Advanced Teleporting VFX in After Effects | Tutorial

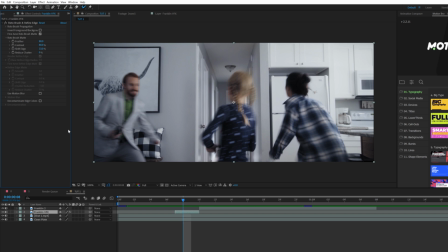398s
So when we're coming up with this effect we wanted to come up phone you know physics you know for this effect and one thing we came up with uh was that all the atoms were coming together so we used an echo effect so we'll go to effect time and we'll grab echo first
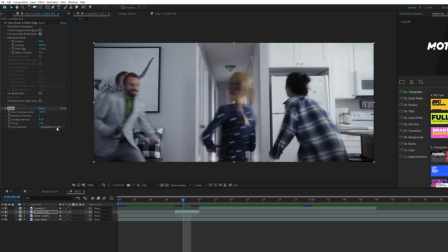412s
things first let's go to the echo operator and let's set this to composite in front you can also take a look at composite and back it's just going to depend okay so first we'll come here to decay and let's set this down to like 0.6 and starting intensity can be like a
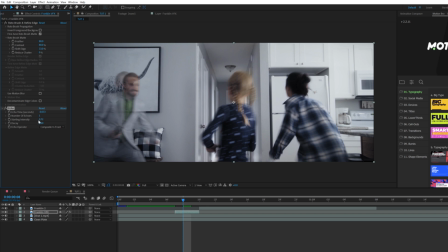428s
0.8 or something maybe 0.7 that's fine then we set our number echoes to like three so you can see there's more duplicates of our talent and the top parameter here echo time but per seconds just says how you know how long ago this actually took place so if you really increase the number you probably won't
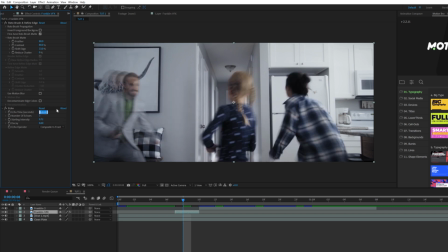445s
you know see I'm saying it's crazy so you want to do like negative point zero two and you know that's fine so now it comes in boom back and frame like normal only we'll do
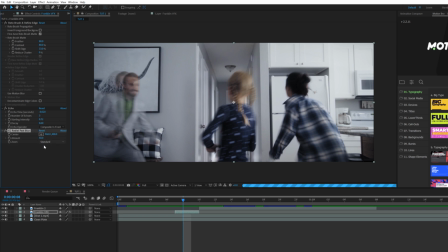462s
is go to effect blur sharpen and we'll grab CC radial fast blur and this will add a nice little bit blur here we can bring down the amount to like 30 don't want anything too crazy and I'll set the zoom to brightest and one thing we want to absolutely do is make sure
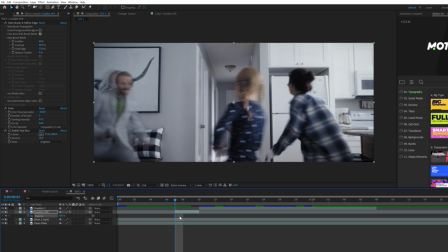477s
we hit here on keyboard for opacity for this layer add a keyframe for it set this forward maybe by two frames and bring the opacity down zero percent
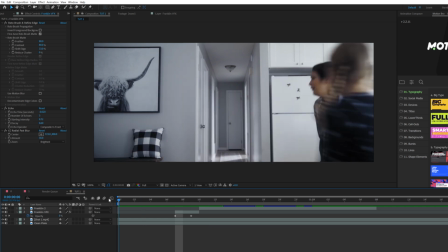483s
so he just just abruptly pop in there so now boom he pops in the frame at least we did like a little bit of work
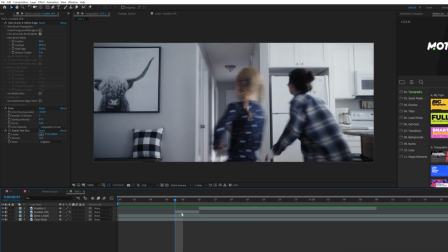489s
there it's nothing too crazy and then we can pop him out of frame but to help sell this teleporting in effect a little bit better i want to just obviously
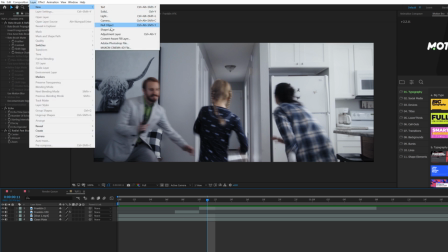496s
warp the area a little bit so we'll go up to layer new adjustment layer and we'll go up to effect distort and we're
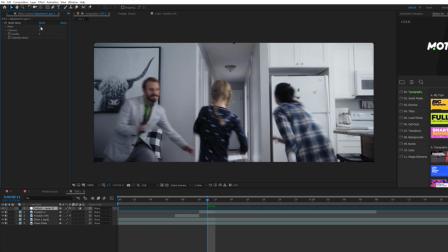503s
going to grab the mesh warp and I'll lower down the rows and columns to maybe like four so we want to distort the area shot when
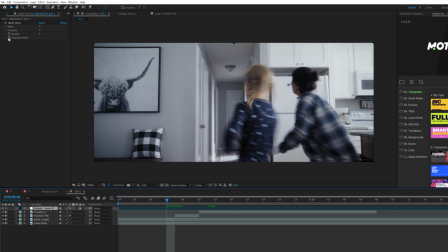512s
our talent teleports so what we'll do is we'll add a keyframe for distortion mesh but you are a keyboard bring up the keyframe we can like move
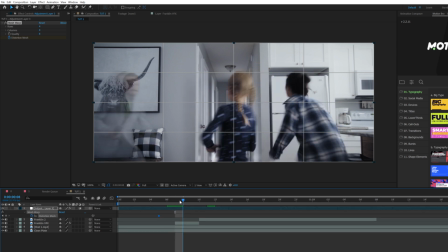520s
it over by a little bit and right at the peak of where he comes in which will be right here we will start distorting our composition so first of all let's actually add and a few more columns in here and then we can kind of distort this area of the composition by a
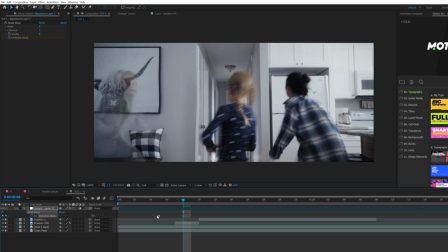535s
little bit just kind of randomly moving these points over and then we'll copy that first key frame go to the you know go
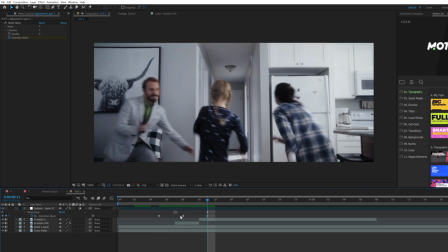542s
forward by a few frames paste that in there so it returns back to normal and make the middle keyframe an easy ease keyframe by hitting f9 on your keyboard so
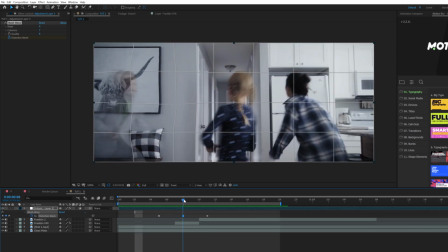549s
now we have this teleporting in and maybe it's a little bit abrupt so of course make sure to you know just make it subtle don't do anything too insane anything that's going to
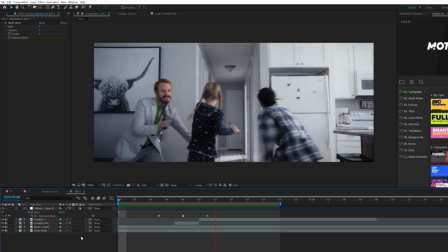559s
take the viewers out of your shot so it's very subtle but it obviously adds just a little bit of extra
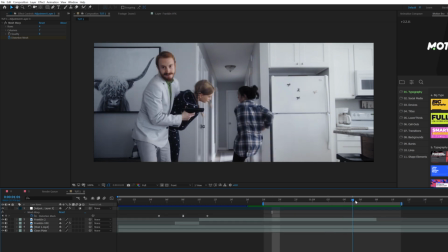564s
teleporting to the shot so we obviously have when he teleports out we won't leave a few frames here so you know right here we have a few frames of work so we'll go up to edit split layer and we'll rename this to uh vfx out so as before we're gonna do the same
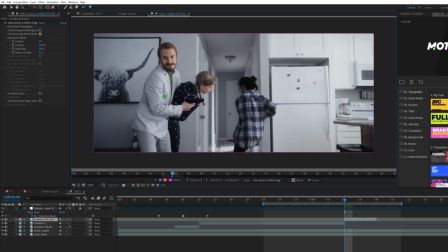580s
exact techniques we're going to grab the roto brush grab our talent and paint them for a few frames and that's fine go back to our composition layer
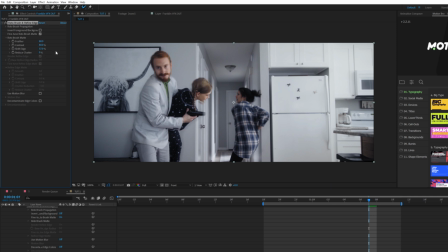589s
we'll set the feather to 80 and make any changes to the shift edge so that's fine i think that's good perfect and then obviously the save time since we've already did this we can go back into our original vfx layer copy the echo and the radial fast blur and just paste it to our
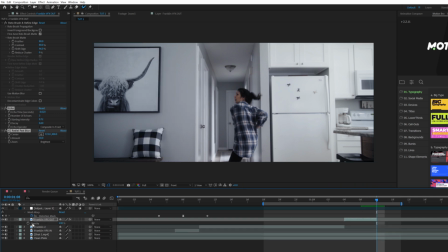606s
and as before we'll hit t on keyboard for opacity and at the last frame here we'll add a keyframe for opacity move that keyframe forward maybe by two frames it's the opacity down zero percent so it's a nice subtle fade out so now boom grabs and leaves frame and it's a very subtle
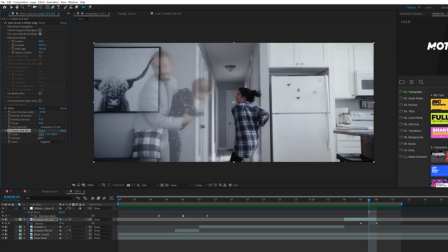620s
effect and actually i might dial down the fast blur here it's a little bit too much for me and then i'll just quickly animate the
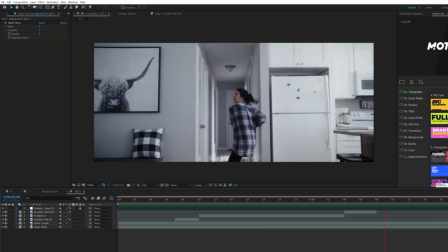628s
mesh warp again so here with everything put together here's our effect and you know obviously you want to work on the timing of
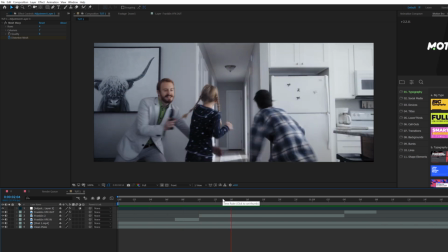634s
everything but it's essentially how we can put together but there's a few other concepts i want to put it back in here so first of all what if you need